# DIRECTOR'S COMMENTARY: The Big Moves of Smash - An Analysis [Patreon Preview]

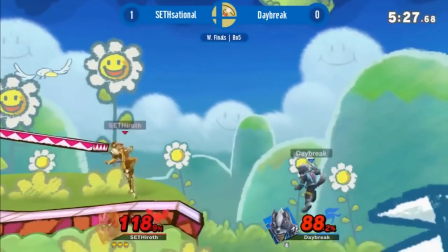I need to see if I can maybe come up with a better system for this. But again, what you're seeing there is still quicker than scouring YouTube looking for these.
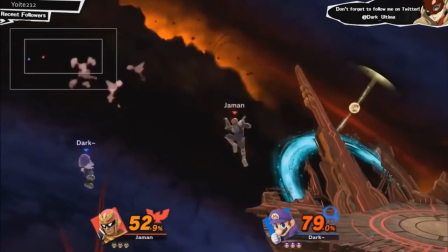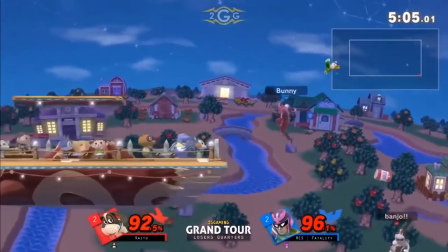Fatality. I tried not to lean on fatality too much for Captain Falcon, because if you type, you know,
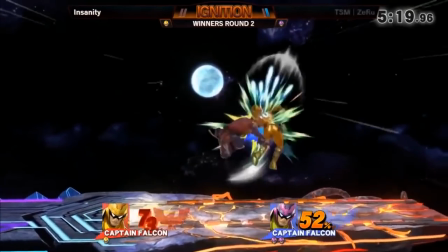Captain Falcon Ultimate into YouTube, obviously basically all of the results are going to be from fatality.
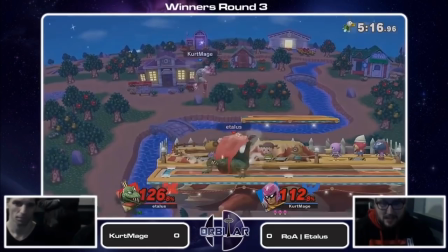You've got to dig a decent amount in to find other people. But I didn't want it just to be, you know, the fatality show, even though he's clearly the prominent Falcon, which is why you're seeing a fair amount of them here.
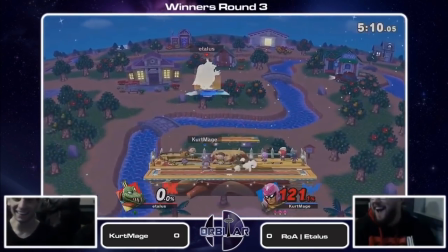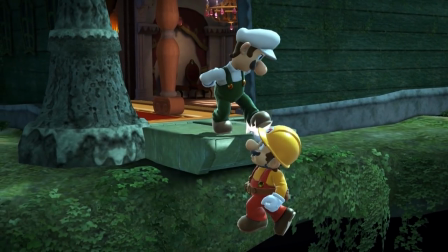Luigi. Oh, I'm still... I'm still mixed on how I feel about that character's picture.
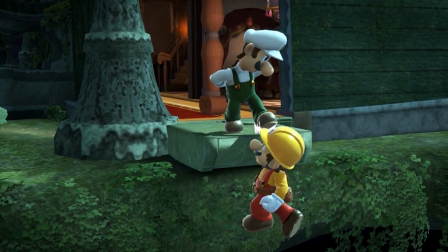It's his official picture, so I'm gonna use it, but... Oh, these Smash Cinematics, I haven't talked about these yet.
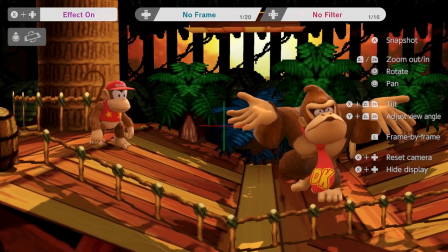So normally when you pause the game it forces the axis indicator into frame all the time There's no way to turn it off,
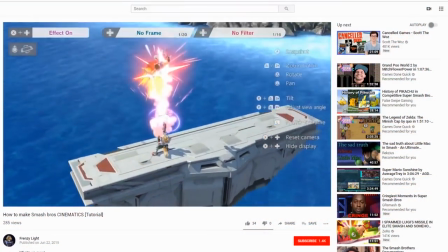which is incredibly annoying But thanks to channel called frenzy light who made a tutorial on it I actually did recently learn how to do this So what you need to
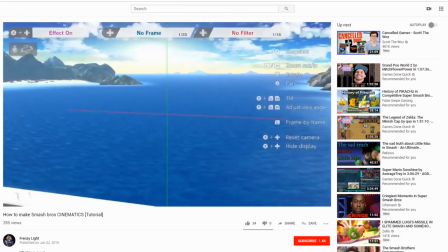do is use motion controls Which means the joy cons are the switch pro controller and it's incredibly convoluted what you do is you pause
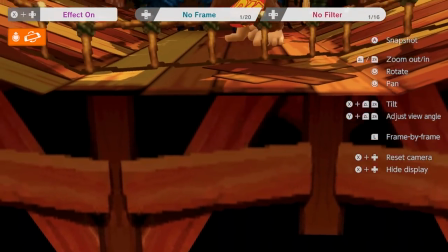Then you look down with the joystick Then you activate motion controls then you look up with the motion controls and then you can kind of move around with the
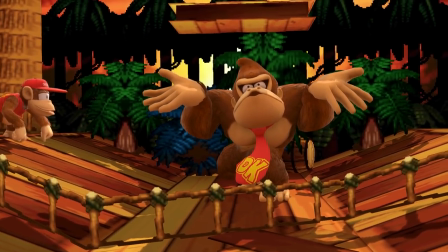indicator buried in the floor. Really bizarre that you need to do this.
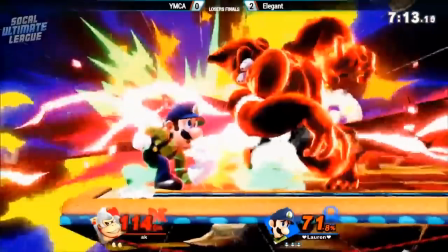I have no idea why it's programmed this way, but it does at least allow you to use the cinematics and I think it's a clear step up in polish.
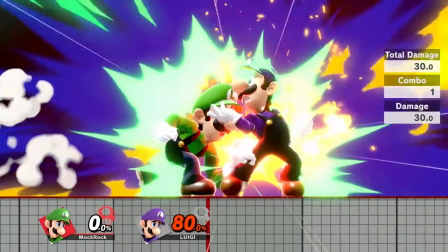Even though it is very annoying and you can see a little bits of wobble here and there because again you're basically just trying to hold the controller really, really still while you're moving the joystick around.
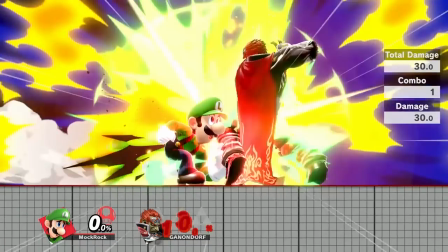yeah this i discovered by accident this was sort of a last minute addition to the script just when i was messing around with luigi and training mo getting footage for the video there's other
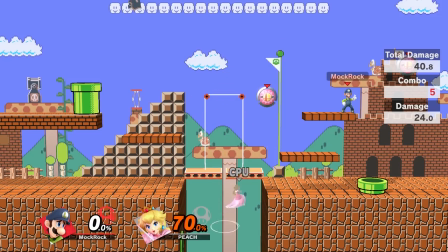characters that will happen with too again another custom item set up that one wasn't nearly as elaborate that was
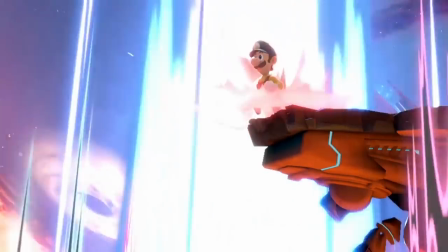probably about 20 minutes of work i like that cinematic a lot
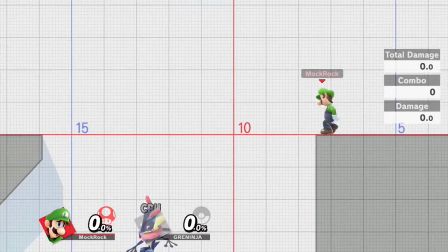this took so many attempts oh my god so i got to fortunately reuse some of them for the next segment that you're looking at here,
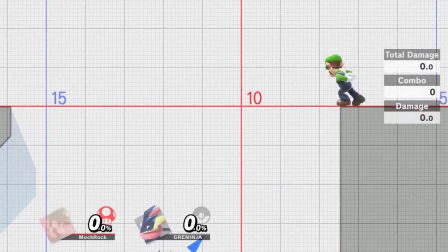but there are probably 15, 20, 30 more that didn't even make it in.
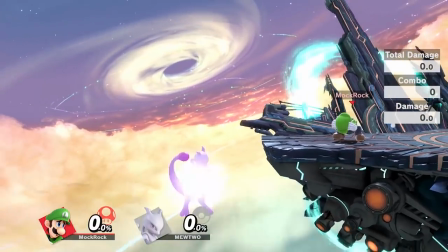Oh my God, that was so rough to line up with a controller in each hand. It's just rough to line that up in general. There's a reason Luigi's Downton is in this video.
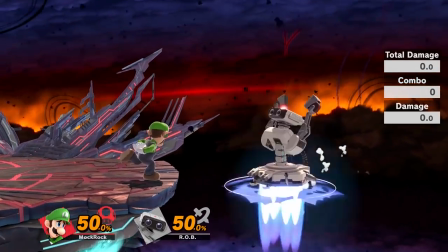It's not a good move.
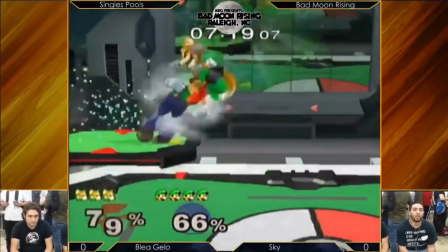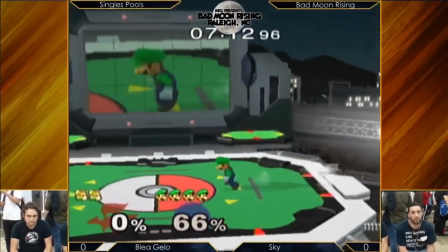That's just a hilarious clip. I'm glad I managed to find it. I was worried I wasn't going to find a whole lot for Luigi's Melee Downton.
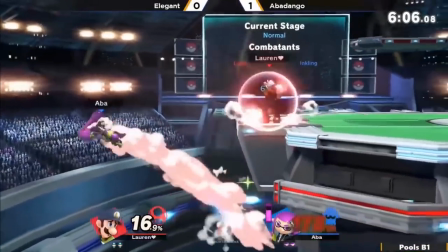It looked like that for a while. Yeah, this was initially kind of difficult to find footage of the tether edge guarding from Luigi.
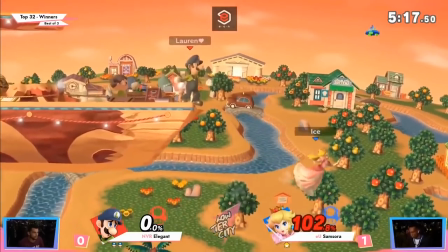Nowadays, Elegant is doing that basically every time he goes for an edge guard. Seems like he's sort of optimizing it to be a really good option.
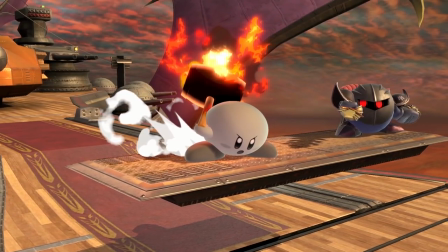Yeah, the cinematics again. And again, you can notice like a tiny little bit of wobble if you're looking carefully.
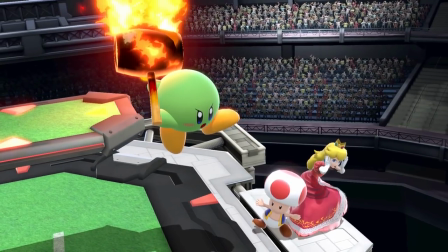Yeah, combining cinematics together like this is also just a really good way to fill out time while still giving some dynamics and some movement to the video because
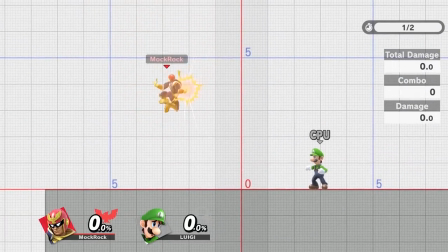generally when I write a script I have at least a rough idea of what I want to be over top of my voice but that's
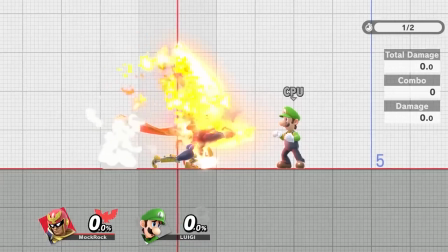not always the case and in cases where it's not like that it can be really tricky to figure out sometimes so this is a really
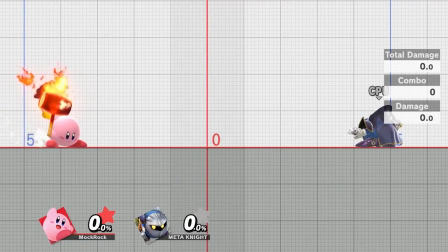powerful tool in my arsenal that I've picked up also just looks really good so win-win I think I'm probably gonna be using it a lot in the
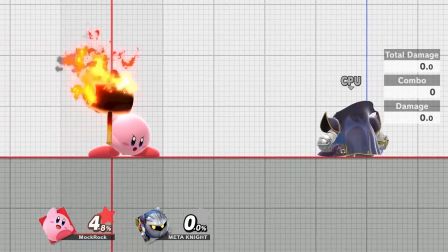future
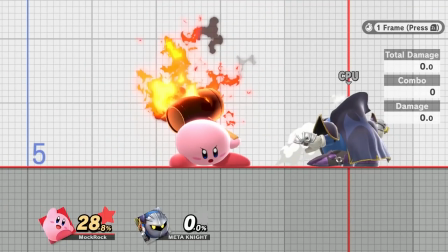yeah this is a later discovery for me so initially in the script I said that Kirby couldn't do this.
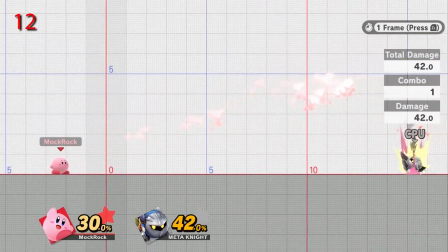I was actually surprised to find out that you can just barely get this audio reaction going on.
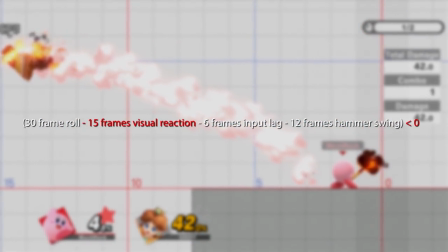As I say in the video, I don't know how practical it actually is, but the fact that it's possible at all makes me think that maybe Kirby should be experimenting with a little bit.
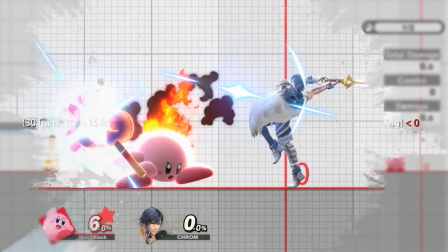Because there's no genuinely truly safe option against Kirby's hammer. He can technically always call you out.